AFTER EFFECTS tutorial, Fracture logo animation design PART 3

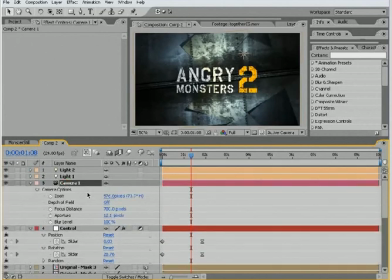[0:00]
Also, camera, AA, turn on the depth of field.
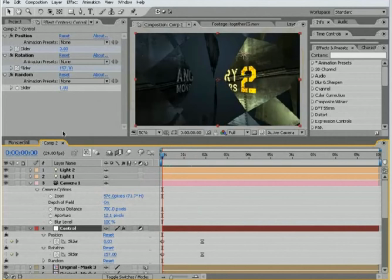[0:04]
Maybe we'll offset the layer's position a bit.
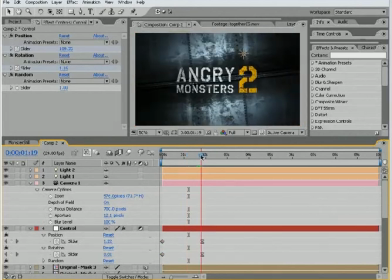[0:10]
Now, our depth of field is going to be a nice way to add some interesting blur to this. So if we turn that up,
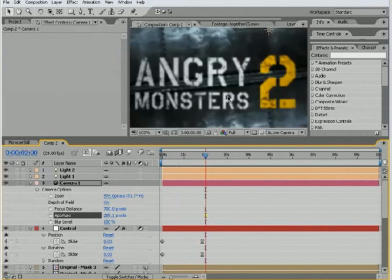[0:19]
you can see the layers blur out, and as they come together, we need to set the focus distance. So just adjust that until you get that about right.
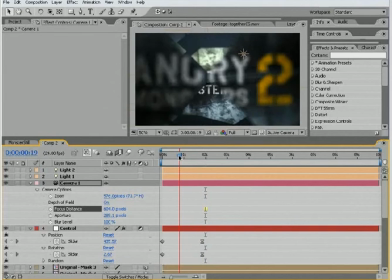[0:30]
And that way the layers, just go out of focus,
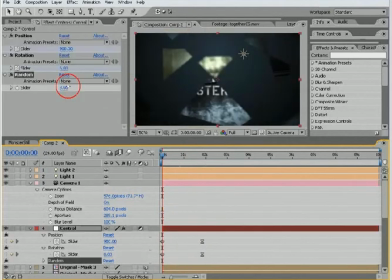[0:34]
and as they come together, turn up the rotation.
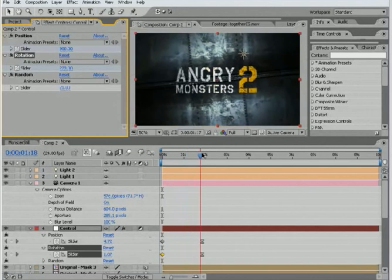[0:40]
As they come together, they can create an interesting look. Now, the one thing about this particular method is that it's
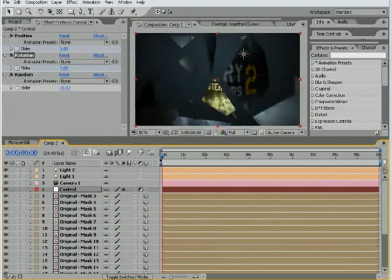[0:50]
essentially using the rotation for the center of each chunk.
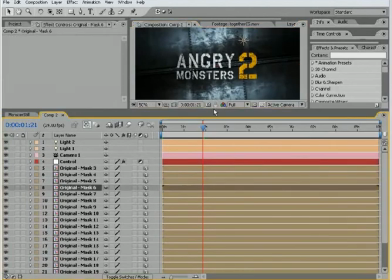[0:55]
So if I select a layer, I'll turn the mask back on here.
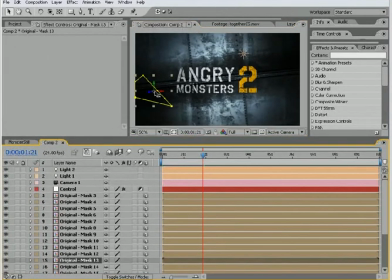[1:00]
If I select one of the layers, you can see the anchor point is at the center of that layer. And the reason why is because the script automatically did it that way.
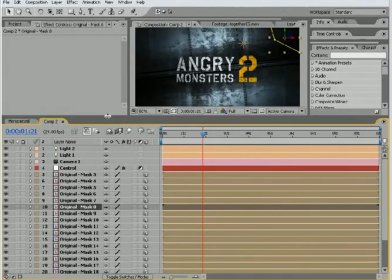[1:11]
But what about the original example I showed you?
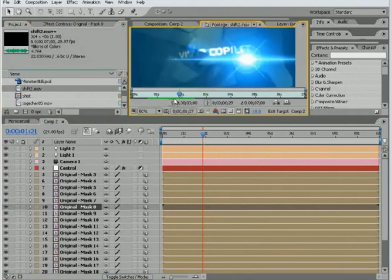[1:14]
Let's see, it's called Shift, where the layers are actually rotating around the center,
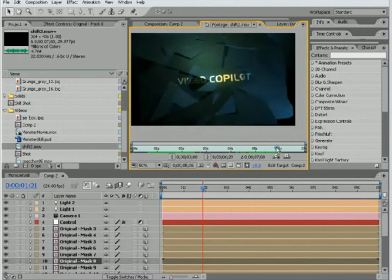[1:22]
this point, and then they're coming together. So here you can see we have a couple of lights. We have sort of an orange-green light, and we have a blue light, and that adds the different layer of depth here.
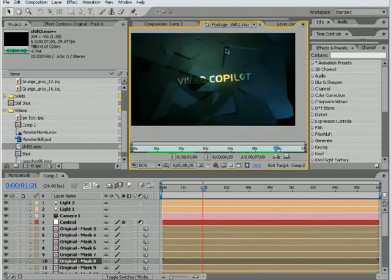[1:36]
And you can just see how I cut that particular layer up, and the shadows are also on for that particular comp, which I can show you that in just a moment.
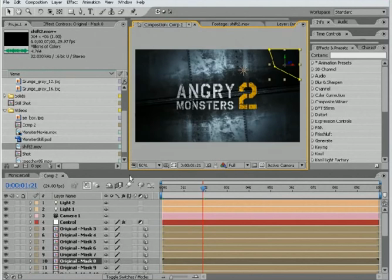[1:43]
But anyway, the layers are rotating around the center, and the reason they are is because the original layer has the anchor point in the center.
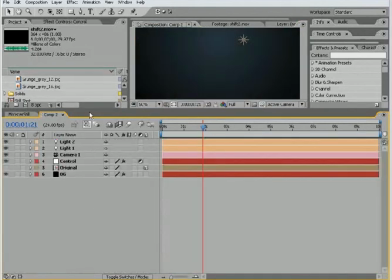[1:51]
So to adjust that, I'm just going to delete all of the copies. And what we need to do is go into our script editor,
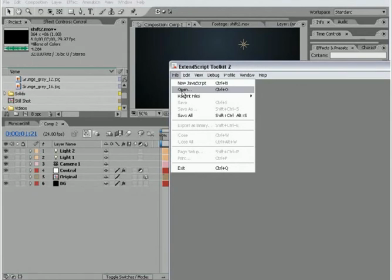[2:01]
and we're going to open that script that we just downloaded, and select it and choose OK.
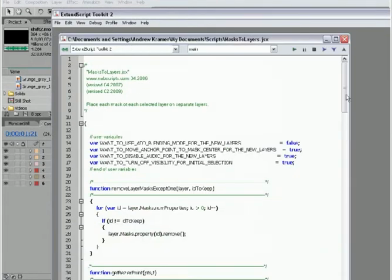[2:07]
And the script has a bunch of lines of code, a bunch of crazy stuff, but the main thing you want to look at is right here. Want to move anchor point to mask? No. So we're going to type false. And what that's going to do is leave the anchor point alone. So go ahead and save the script.
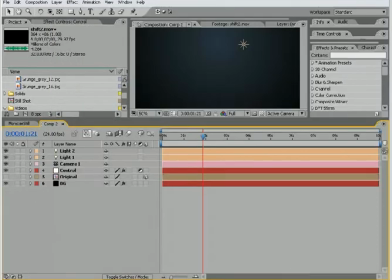[2:25]
It's okay if you mess it up. You can just re-download it from the site. I've already had to do that several times during this tutorial, in fact. What we'll do is select that layer once again, turn it on.
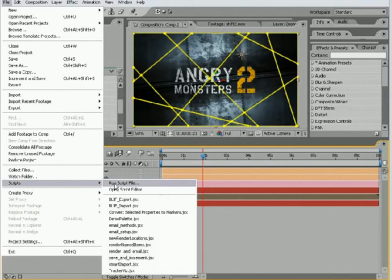[2:37]
Select it, we'll choose File, Script, Run Script, select that same script, Open,
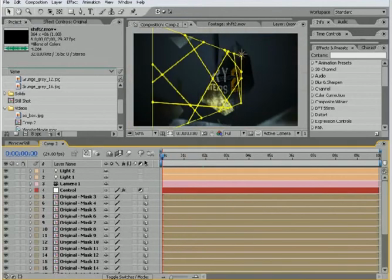[2:45]
and then we can check out the animation. And we'll shut off the position adjustment.
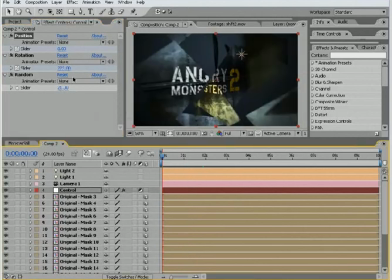[2:54]
So that's zero. Instead, the layers are just rotating around that center point, and here we can turn that value up to just kind of create a lot of overlapping and craziness.
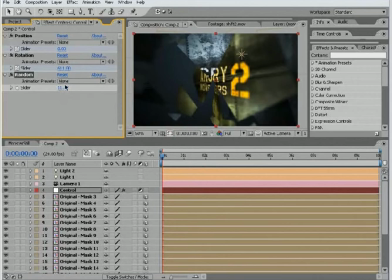[3:02]
So that's, the idea here. We can adjust the random seed here so that it just does different things every time. And maybe we want to turn on the motion blur.
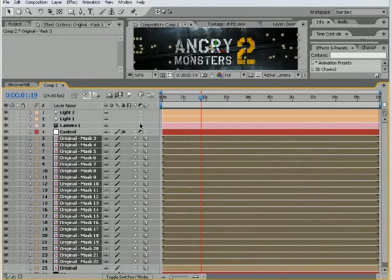[3:15]
So if we take all the layers here, turn on the motion blur switch, turn on the motion blur switch for the comp,
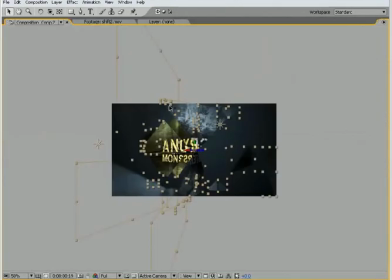[3:22]
and then you have some nice blur as the layers go swinging around.
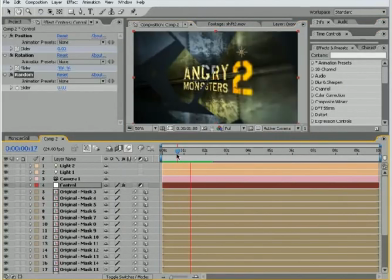[3:27]
And we can take a quick look at that. Let's see. Zero. So you can see it's just a cool way to create some random movement. Gives your titles a little bit more life. Speaking of titles, you're probably wondering what this Angry Monsters 2 is.
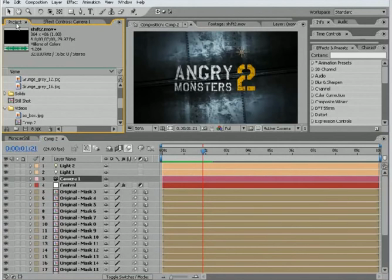[3:42]
Well, it's just a little movie project I've been working on. It's actually not a sequel, but I thought if it's part 2, people will think that there was an original and that it was good enough to make a sequel.
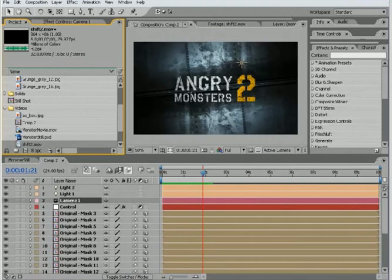[3:55]
And people will think it's actually good, which it's not. But now the one other thing I did to add a little bit more life to this kind of an animation is to adjust and animate the camera.